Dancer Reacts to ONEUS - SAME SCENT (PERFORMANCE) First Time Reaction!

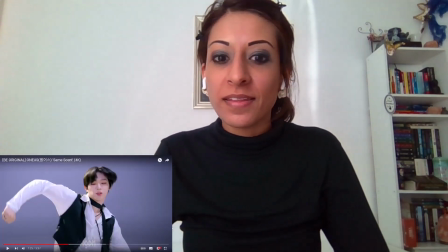251s
See, this formation,
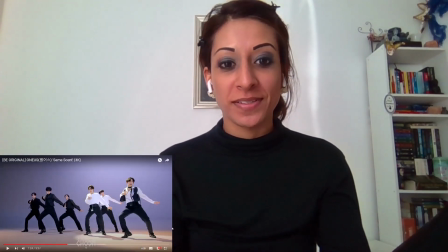257s
this is great. You can see all six members, like, you know?
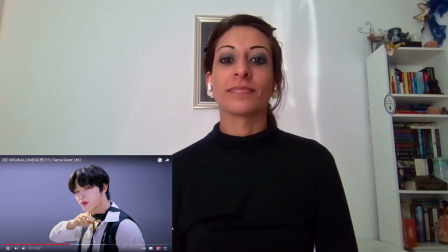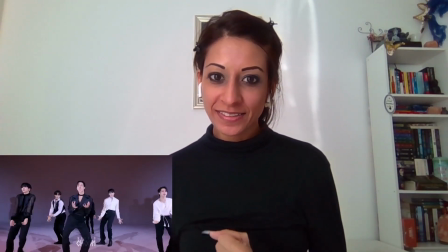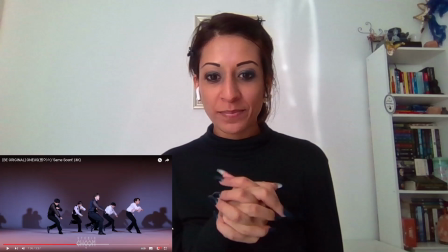274s
Him, the one in the middle, I'm sorry, I don't know his name. I really like his expressions.
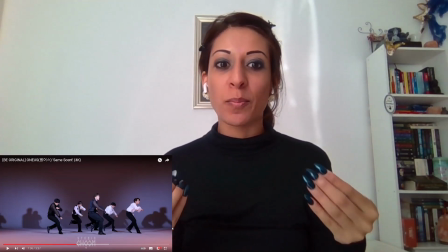280s
I noticed it right at the beginning, but he's so serious.
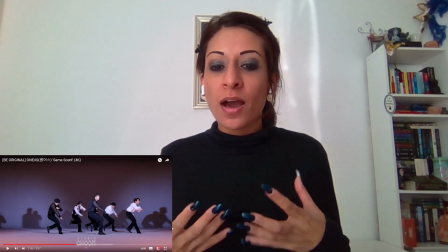283s
Like, and the seriousness of his face comes across in such a way where you just know someone is there to dance.
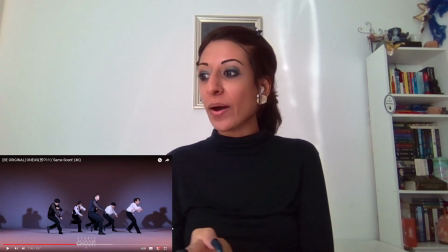292s
Like, he is there to dance. It's not about the choreography, or okay, this is the next step.
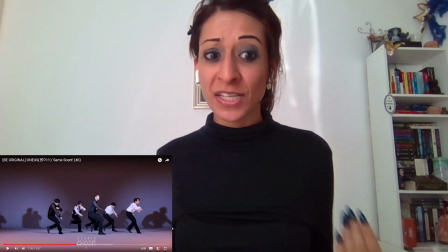298s
Now I have to do this. Now I have to look good for the camera. Like he's literally there to dance. You can see it in his expression.
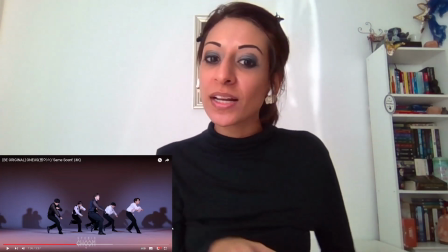304s
I really like this one.
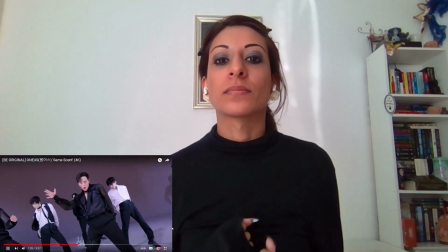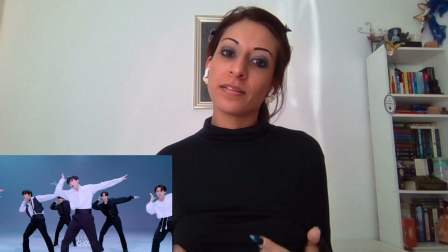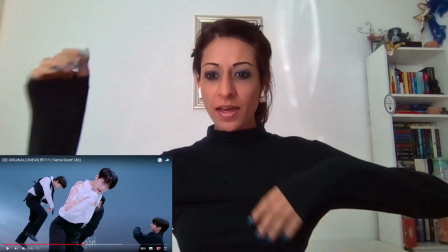317s
See lots of hands, lots of arms,
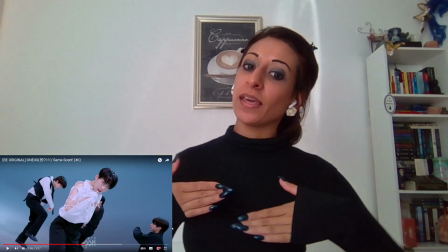322s
lots of body ripples as well, which is in keeping with like the swan theme.
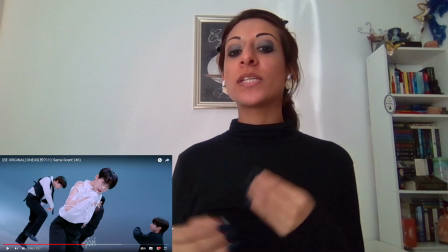328s
It's not so much, if it was contemporary swan choreography,
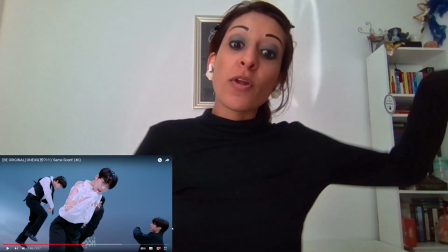333s
there would be a lot of like floatiness, but there's no floatiness.
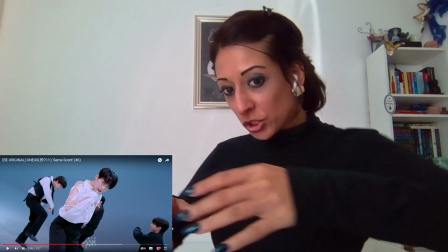339s
It's still very sharp movements,
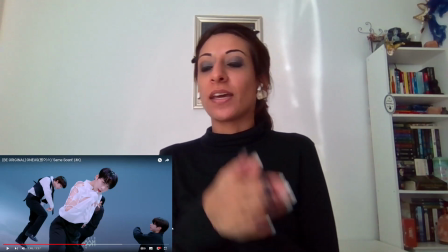345s
which is differentiating contemporary from street.
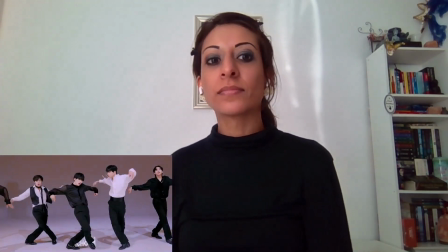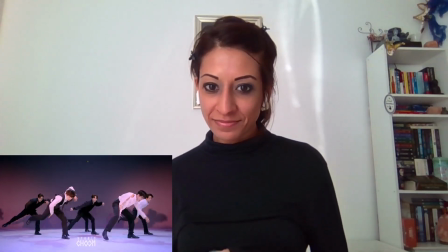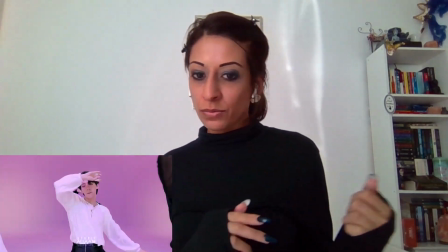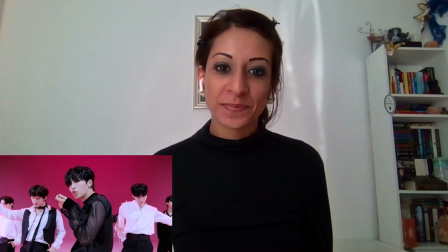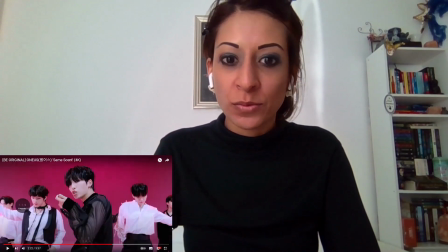388s
That was sharp.
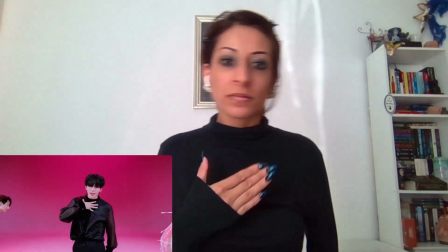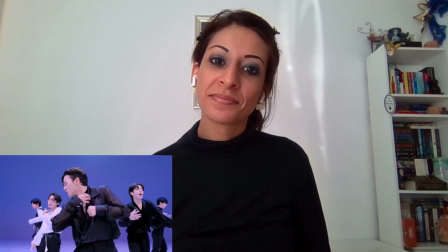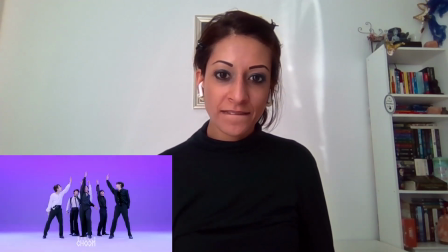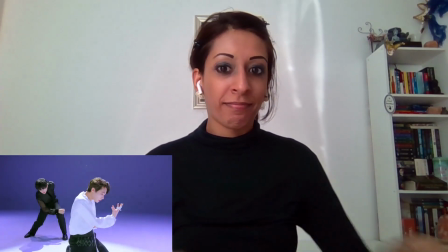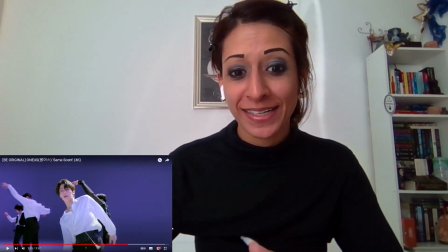418s
Okay. We've got one of our dance line, right? It's great contemporary dancing.
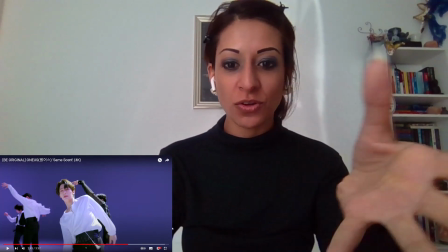423s
Here's contemporary in the song. It was a tiny little solo.
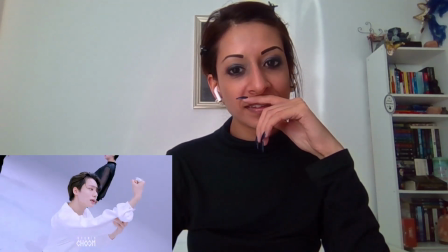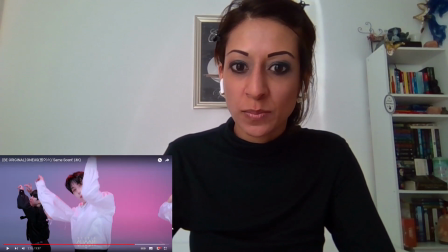435s
Sorry, I'm just watching a spin there, the one that just did.
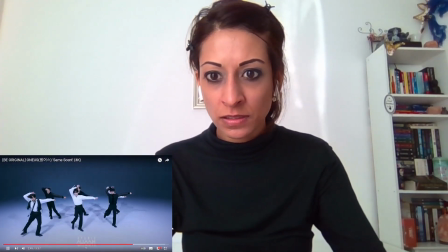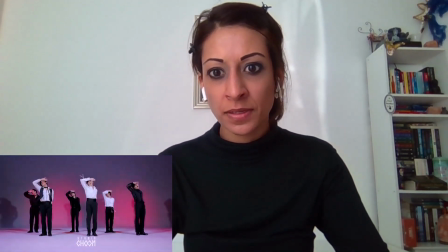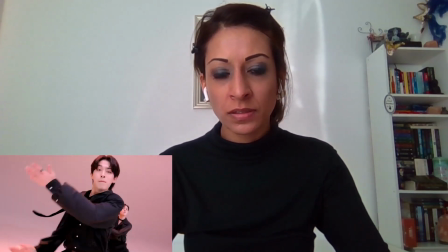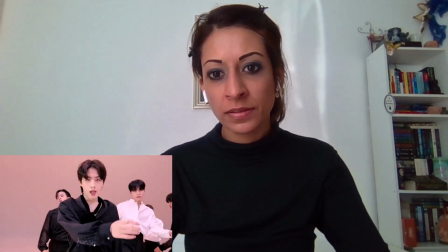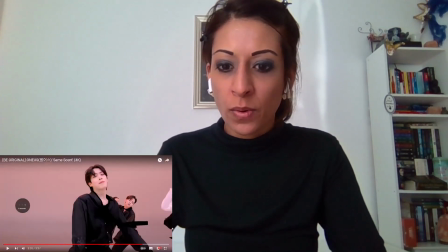460s
Whoa, hang on.
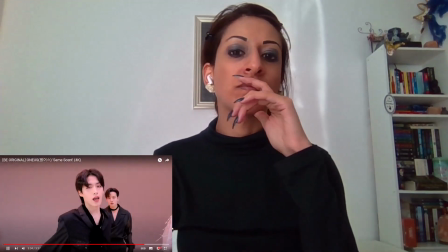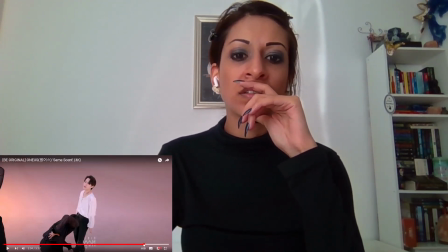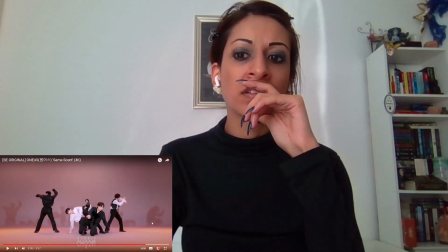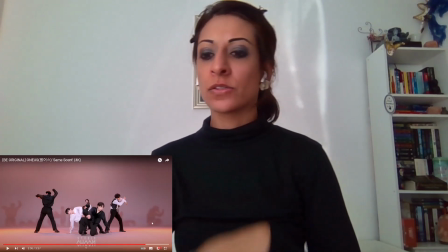476s
Sorry.
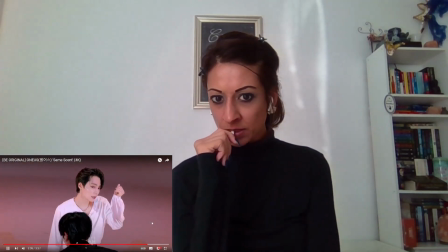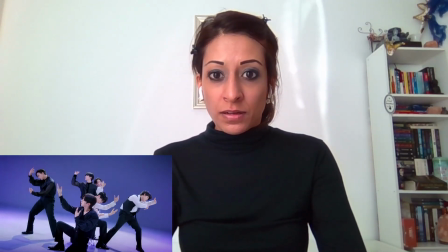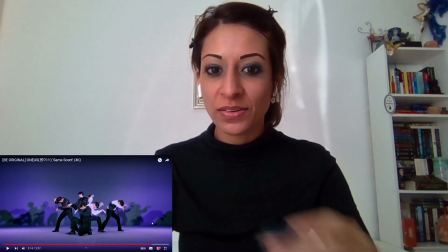487s
Formation is great, though. It's honestly so good. With the shadow work as well.
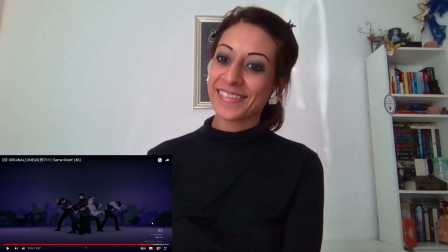494s
Attitude. Okay, right. I was about to say thank you for this recommendation.